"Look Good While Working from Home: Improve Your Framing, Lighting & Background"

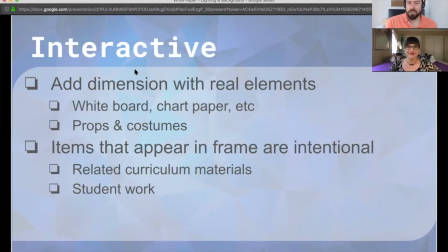[33:08]
When they're on screen, that social pressure kind of goes away a little bit, and so we have to work a little bit harder to make sure that what we're putting in front of them is something that is visually stimulating, engaging. That's why we've been talking about all the things we've been talking about today.
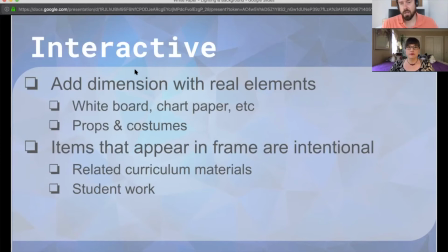[33:23]
And we have another PD where we'll talk about the performance that is necessary in order to make a good educational experience over VC. But there are little things you can do to the visual field to make it more interactive.
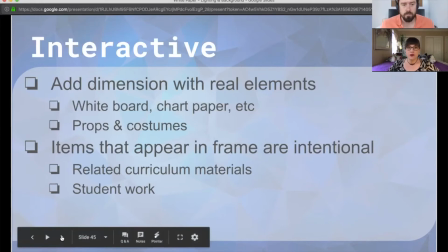[33:38]
Yeah, and to the interactive part too, one of the very cool things that we started very recently in our Los Angeles office was kind of similar to what Seth could pull off behind him, is having a screen behind you. Similar to the idea of what I was saying about having a whiteboard, except even cooler, more 21st century, and showing how to use your resources. And it's really cool because it adds dimension. With the lighting, that's part of what we were talking about. With this really intense front lighting, you can be a little one-dimensional. Having multiple sources helps, but also making your background multi-dimensional. And right now, I have a little bit of help with that. Yeah, I have depth because of having something pretty close to me. But all of this stuff helps bring the room to life. Remember, this is a classroom now, not a bedroom, not a home office, not an office in a building. It's a classroom. So how do you make this as classroomy as possible? And don't be afraid to get up out of your chair. I think that's one of the best things that we can do when teaching online, and have things that you can interact with.
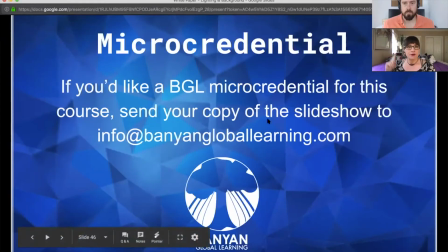[34:41]
I also wanted to show a little bit about my setup right now, because right now we talked about things being intentional. They're big, these are actually closet doors. That's not really ideal for a background. What I would do is hang a curtain if I could, as long as it looks okay. If it looks janky, don't do it. But I want to just move some things in my background real quick to show you how I can make my background look better than what it is now.
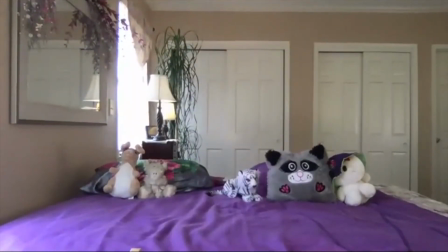[35:06]
Just a couple quick things. So Okay. I will be over here. As you can see, there's a big plant in the corner.
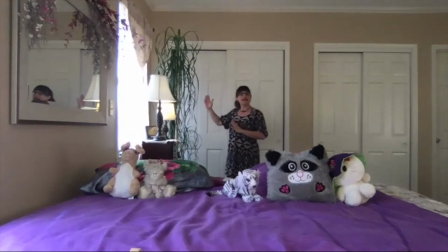[35:14]
It goes almost to the ceiling. Impressive plant. But because it's so close to the wall, we're not getting the full benefit from it. It's kind of just blending in with the background.
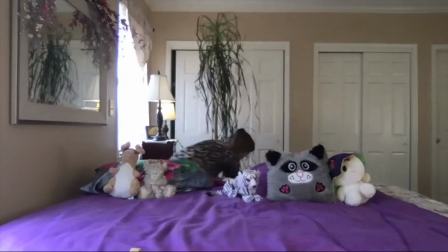[35:24]
So if all I do is simply move this plant closer, now all of a sudden, it adds depth.
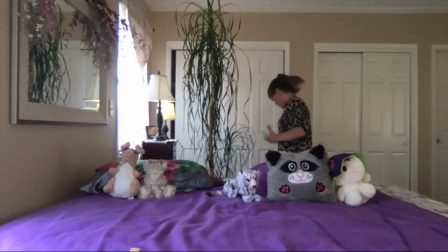[35:33]
There's something else besides me and a wall behind me. And it helps cover up these closet doors. Ooh, this one's not completely closed, so we'll close that better.
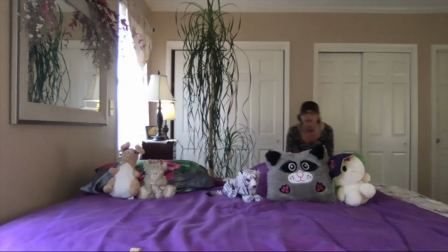[35:46]
And it helps cover up those closet doors. I have a couple other little things set up here where I can just throw some little decorations. These are not what I would choose per se, but we have a little statue we can put here, adding some more depth.
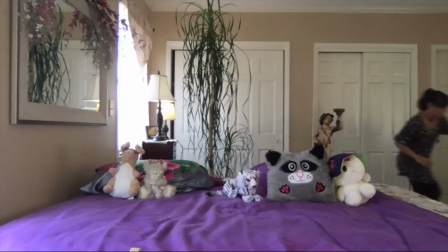[36:01]
It's at a different depth, and I'm going to put one even closer. Who doesn't need a cat statue in their background?
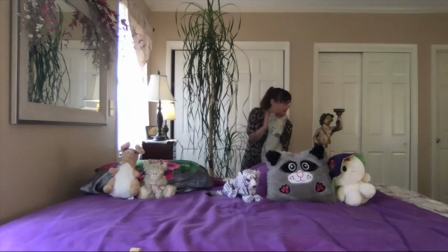[36:10]
But adding a little dimension to it. This one's even closer. Oh, we'll move this guy back a little.
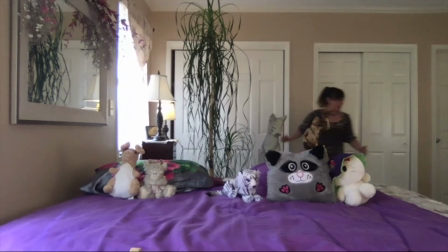[36:17]
Little home interiors here. And then I'm going to add, this is again not ideal.
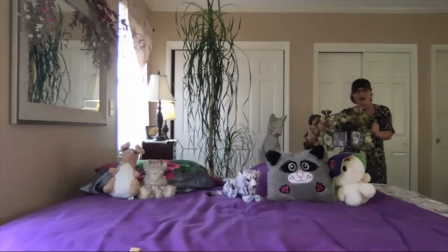[36:23]
Let's pretend that this is a whiteboard, but I could put this back here and it kind of rounds things out.
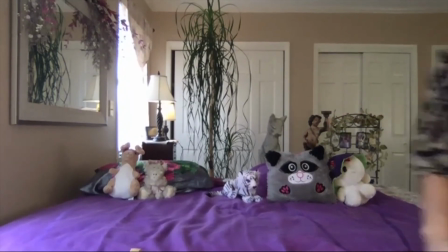[36:29]
Again, brings my background closer and creates more dimension by not having everything pushed all the way back to the wall. Now it looks like a fuller room. Yes, fine, it's a little too much. It's busy. With those changes, I might get rid of my stuffed animals, maybe get rid of the sheet, but it's not the ideal setup, but it's a start, and it's the ideas behind it that you would move some things closer and some further away so that you have dimension to your room. And for the record, I had a plant that was sitting kind of right here. It died, so I'm working on that. We're going to get a new one. But yeah, a plant can be a nice thing to put into the visual field.